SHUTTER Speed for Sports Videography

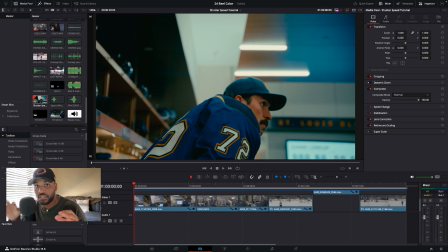[0:00]
In this video, you're going to learn why you use certain shutter speeds in certain situations. Okay, now there's shutter speed and there's shutter angle. If you're working with a DSLR or a mirrorless camera, you're going to be working with shutter speed for the most part.
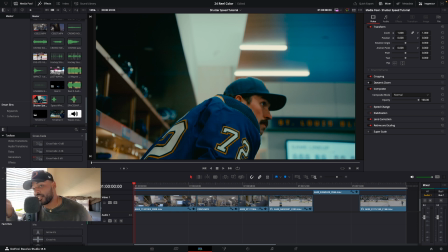[0:13]
If you're working with a cinema level camera, you're probably going to be using shutter angle. I'm not going to go too far into the details of what makes them different. They both control a part of your camera's exposure. In other words, how light or dark your image is. Shutter speed is how long your sensor is exposed to light.
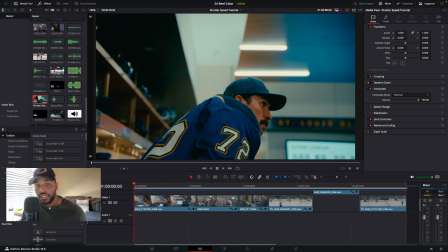[0:30]
Not only does shutter speed control the exposure of the image, but it also controls how it looks and feels. It is widely known that 1/48 is the cinema standard. A shutter speed of 1/48 would equal a shutter angle of 180 degrees. When it comes to motion blur, it's what looks the most normal to the human eye.
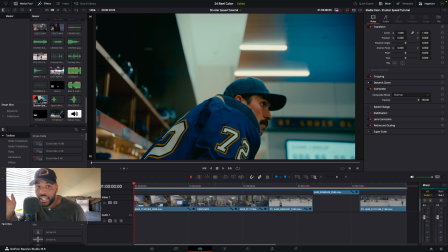[0:50]
Depending on your creative vision, you may abandon that and go lower or go higher than 1/48. Let's look at some footage to see when I use the cinema standard versus doing something different to get a different look. Okay, these first few clips are me using the cinema standard. So for shutter speed, it will be 1/48.
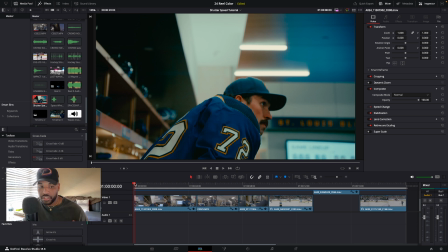[1:09]
For shutter angle, it would be 180 degrees. If you look through this, you can see it gives it a softer look.
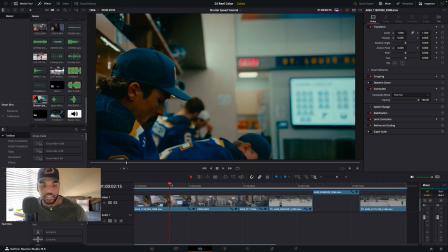[1:15]
So if I just hit play here, if I can get it to play through smoothly, yeah.
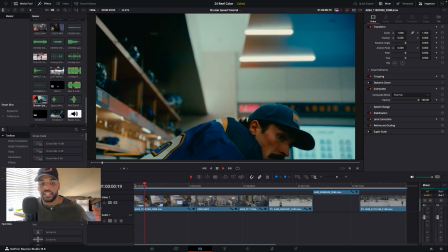[1:22]
So it's just a softer, it's what would be the most cinematic, right?
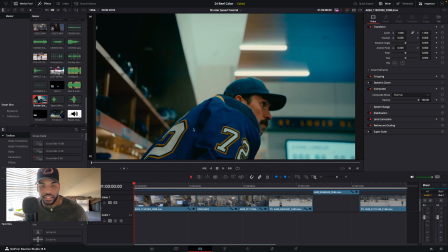[1:27]
So really smooth. You can see around the edges of the head and the jersey, there's a little bit of motion blur.
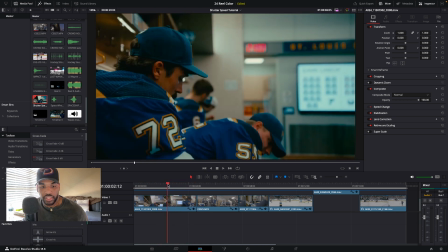[1:38]
So it's what kind of looks the most normal.
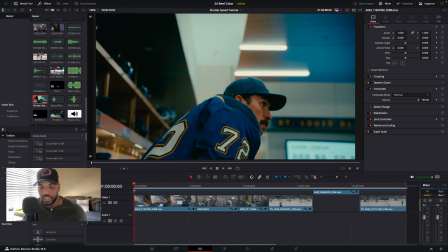[1:40]
You can shoot B-roll two different ways, before the action and during the action. So before the action, you don't want, unless you're going for this look, you don't want it to look as intense
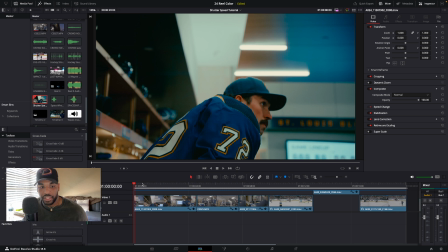[1:55]
motion wise, and I'll be able to explain that a little bit better later on.
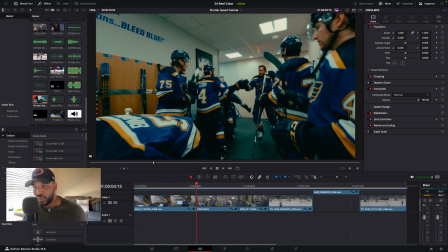[2:00]
But so let's move on. So this is in regular speed, so this was in slow motion. Regular speed would be 24 frames per second. When you use 24 frames per second and you combine that with
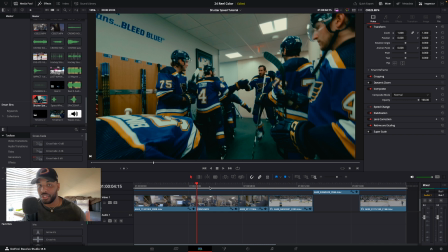[2:16]
1/48, or I guess for your camera it would be 1/50. I think it's most cameras. It gives a really cool motion blur effect. It's not an effect, but it's just how the camera looks.
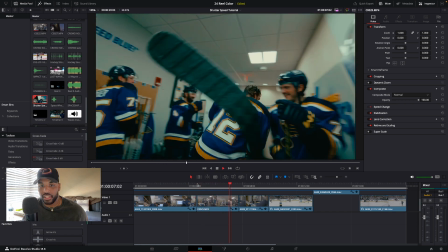[2:28]
But you can see the motion blur as I come through here. You can see as the camera pans and moves,
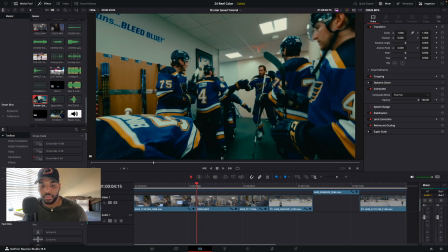[2:35]
you can see there's a little bit of motion blur in there as he comes in.
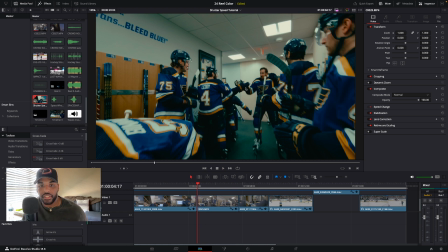[2:40]
Even when I'm pausing it here, you can see the blur on the hands here.
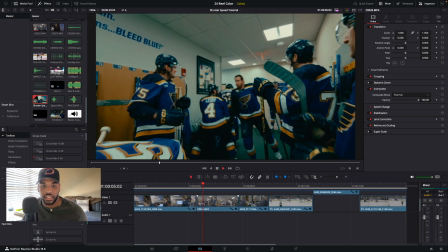[2:44]
You can see the blur in the jersey here, and it's just what the eye, this is,
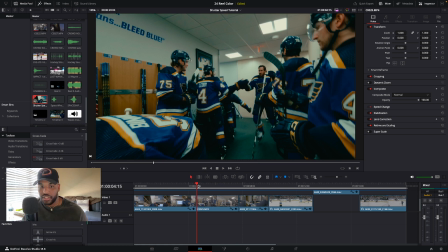[2:49]
if you were to turn your head really quick or you're watching something go by you really fast,
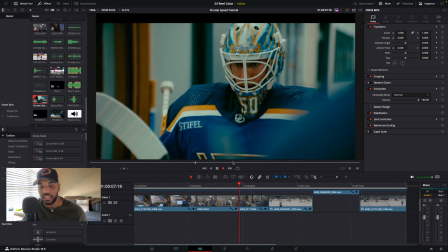[2:55]
you would get, your eye would see, this is how it would see it. Then my last one is just this.
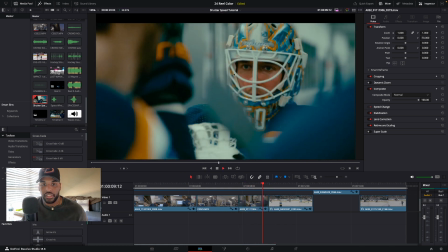[3:02]
That's just 180. You can see the motion blur here in the jersey, things that are moving past here.
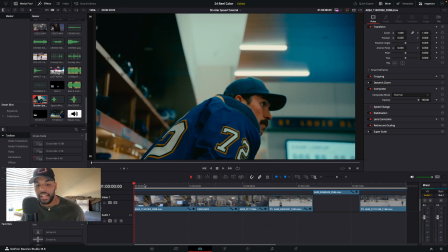[3:10]
So you may ask, why choose, for me, why would I choose to shoot at 1/48 or 180 degrees over something a little sharper, which would be like 1/300 or
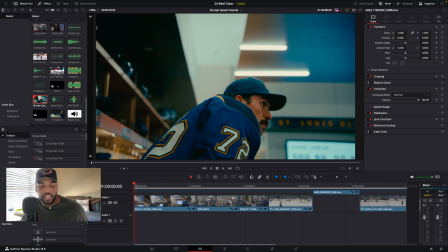[3:28]
90 degrees. I like the cinematic look. I think if you get too sharp, it looks just looks a little not real. Based on the way I colored it and the way it's shot, it has a certain feel to it.
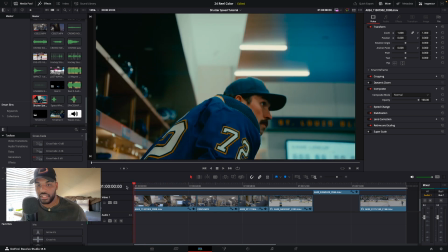[3:46]
And this is what you would, if you go to watch a, I'm not saying this is a movie, I'm just saying if you were to go watch a movie,
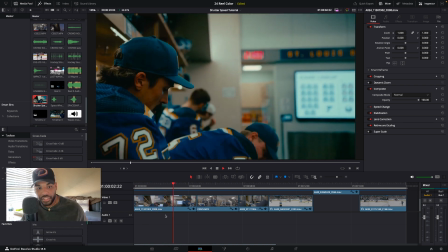[3:54]
I feel like it would look something similar to this. Just feels normal.
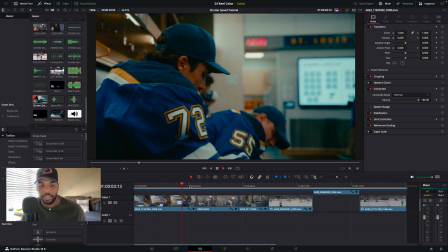[4:00]
Nothing is distracting about what's happening here. Yeah, just a normal shot.